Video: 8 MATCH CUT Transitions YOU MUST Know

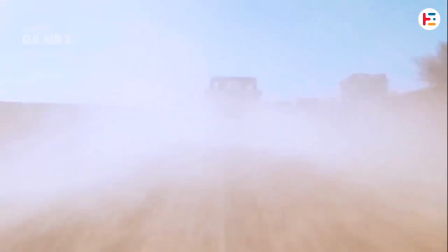Everyone loves to see a great scene transition, but how do you connect scenes on a deeper level?
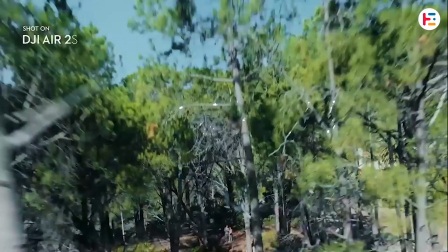The answer is match cut.
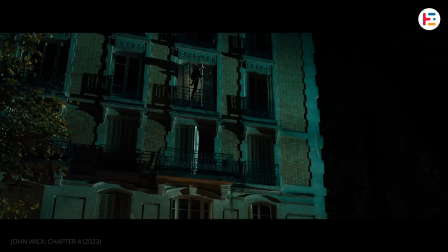A match cut is a transition that uses elements from the previous shot to create a smooth flow into the next, establishing a meaningful connection between them.
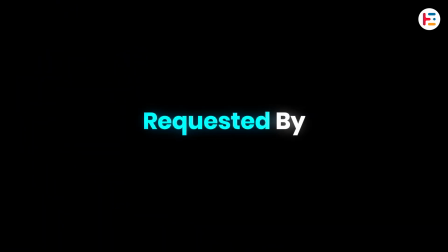This video was requested by one of my viewers.
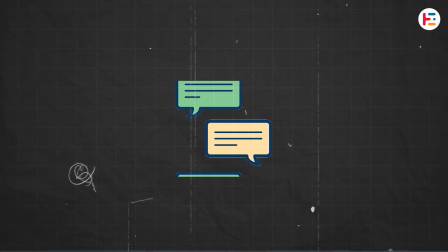If you have any video suggestions, please feel free to leave a comment.
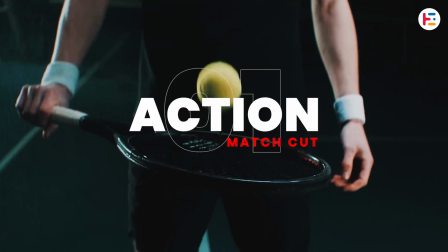An action match cut links to shots by continuing an action from one scene into another.
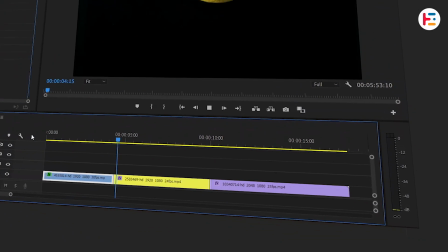For instance, I have 3 different shots.
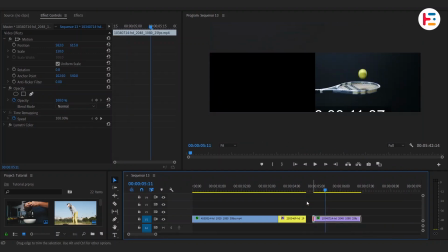Now let's look for the frame, trim, and cut the clips in a manner that allows us to synchronize the dropping of the egg yolk, a lemon, and a tennis ball.
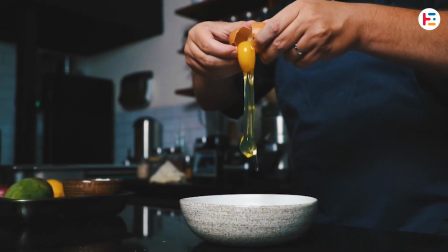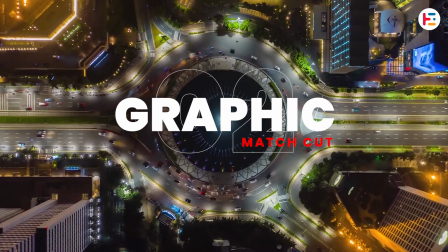A graphic match cut connects 2 shots through similar visual elements, such as text, shapes, colors, or patterns.
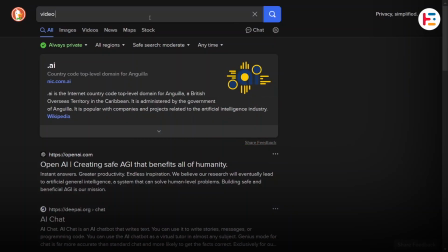Let's look at the text match cut. First step is to search for any topic related to your interest.
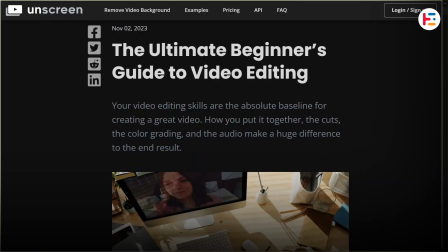Then take multiple screenshots and save it separately.
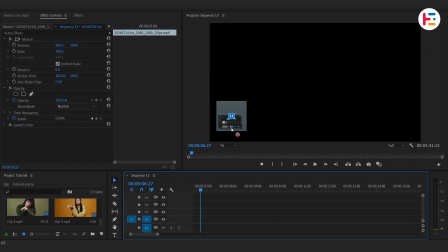With all images selected, drag and drop onto timeline. Now it's time to take real action.
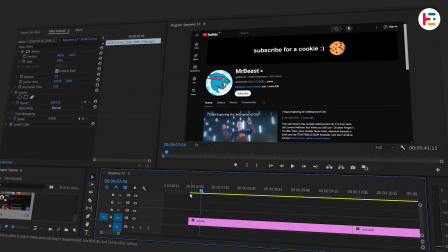I just want these image roughly around 5 frames.
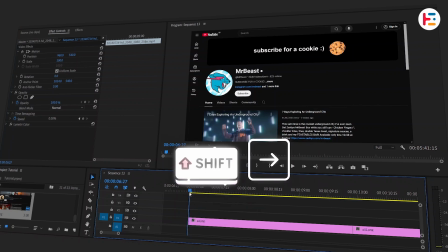You can simply press Shift right arrow key to move 5 frames forward and W to perform a ripple trim.
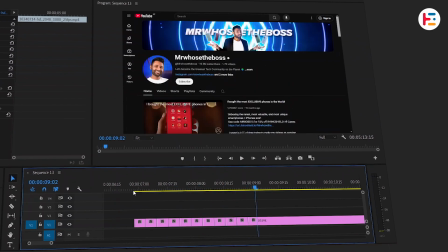So we're basically removing all the remaining unnecessary right side of frames. After that, take your rectangle tool to create this shape.
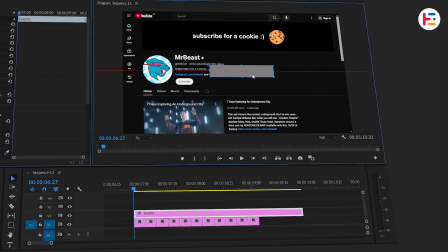By holding Control or Command key, you can position it to the center with that guideline.
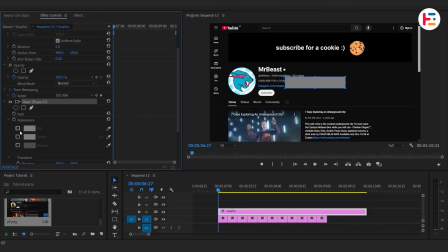Now instead of that fill, we will give stroke to the shape.
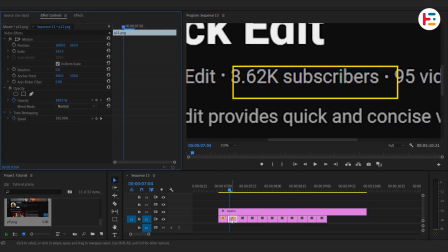Next, adjust the scale and position of all images so that we can match the location of our shape as closely as possible.
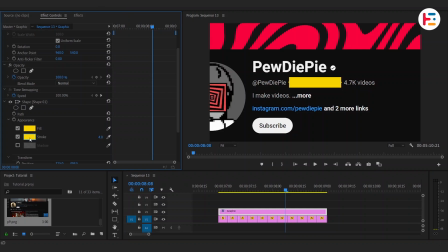Now let's give fill color instead of stroke. Then change blend mode to overlay, and that's it.
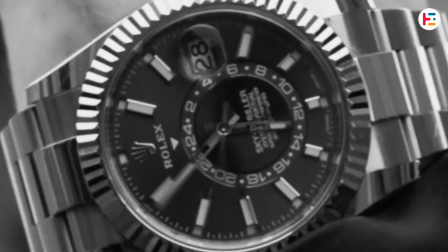You can take it to next level, something like this. If I receive more than 5 comments, I'll make a separate dedicated video about this transition.
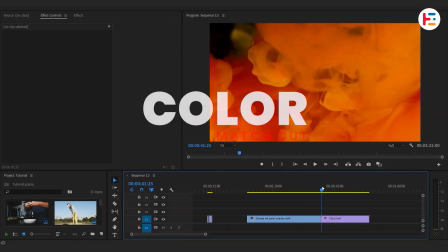Let's look at the color match cut. For this technique, we have to clips with similar color schemes.
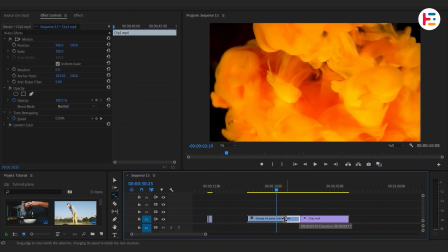Make necessary cut and trim as you desire.
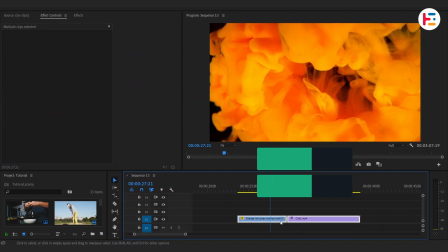For that seamless transition, select both clips and press Ctrl or Command D to add a cross-dissolve effect.
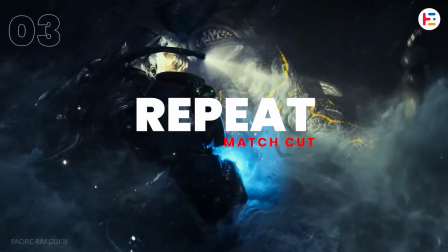And this is what you'll end up with. A repeat match cut is an old technique that involves revisiting a specific
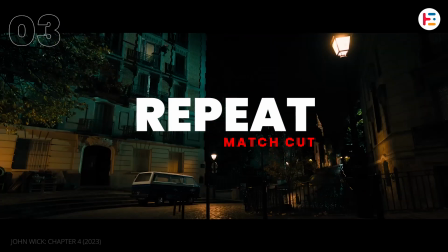action or moment by cutting back to the same shot or a similar shot from a previous scene.
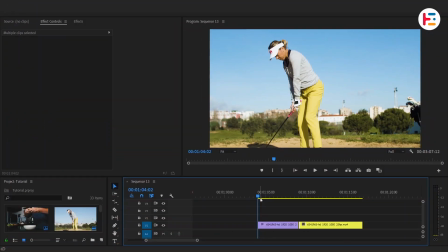Here are 2 clips. You can find out the frame and make necessary adjustments to repeat our shot.
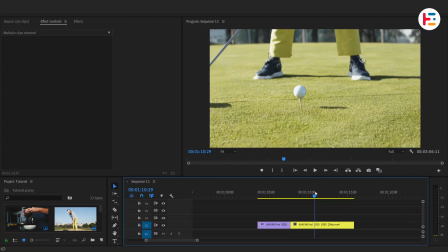In our case, it's hitting a golf ball.
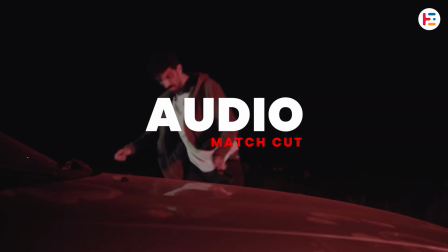Audio match cut, otherwise known as sound bridge, connects scenes through similar sounds rather than visuals.
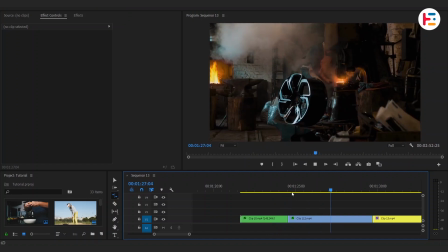For example, we've 3 different clips. You can make necessary adjustments.
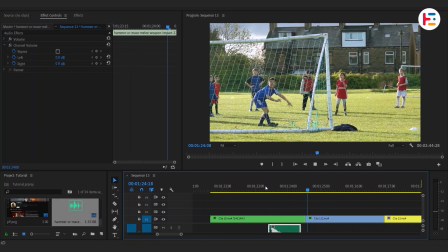And finally, add sound effect that matches with each clips.
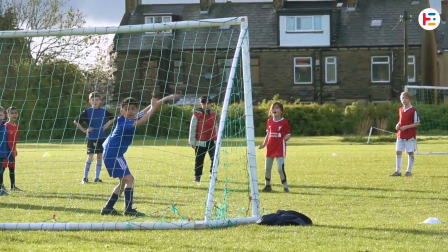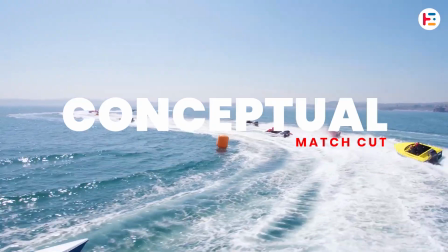Conceptual or idea match cut goes beyond visual similarities and focuses on the metaphor between 2 scenes to establish their connection.
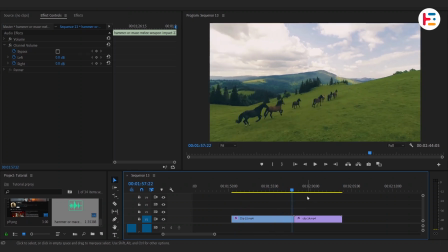For instance, I'm taking 2 clips where horses and soccer players are running towards left to right direction.
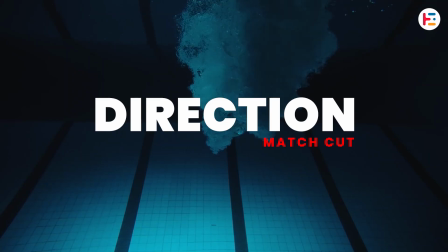Direction match cut uses screen direction to seamlessly flow into your next shot.
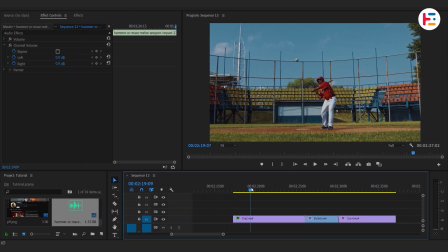For this example, I'm taking these 3 clips. We'll begin with a baseball player hitting a ball followed by a shot of a bullet.
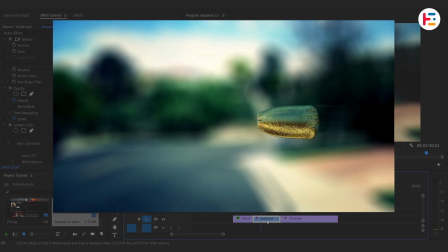You'll notice the bullet's path doesn't line up with our first clip.
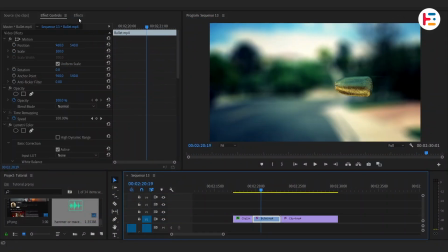To fix this, with second clip selected, go to the effects panel and apply the horizontal flip effect.
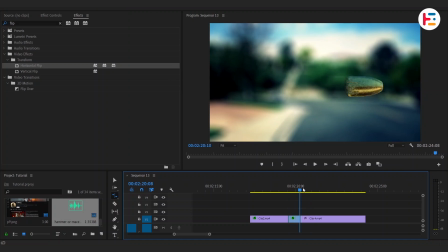Remember to trim the clips if needed. Next, we'll cut and trim the 3rd clip to find the frame that matches up with the 2nd clip.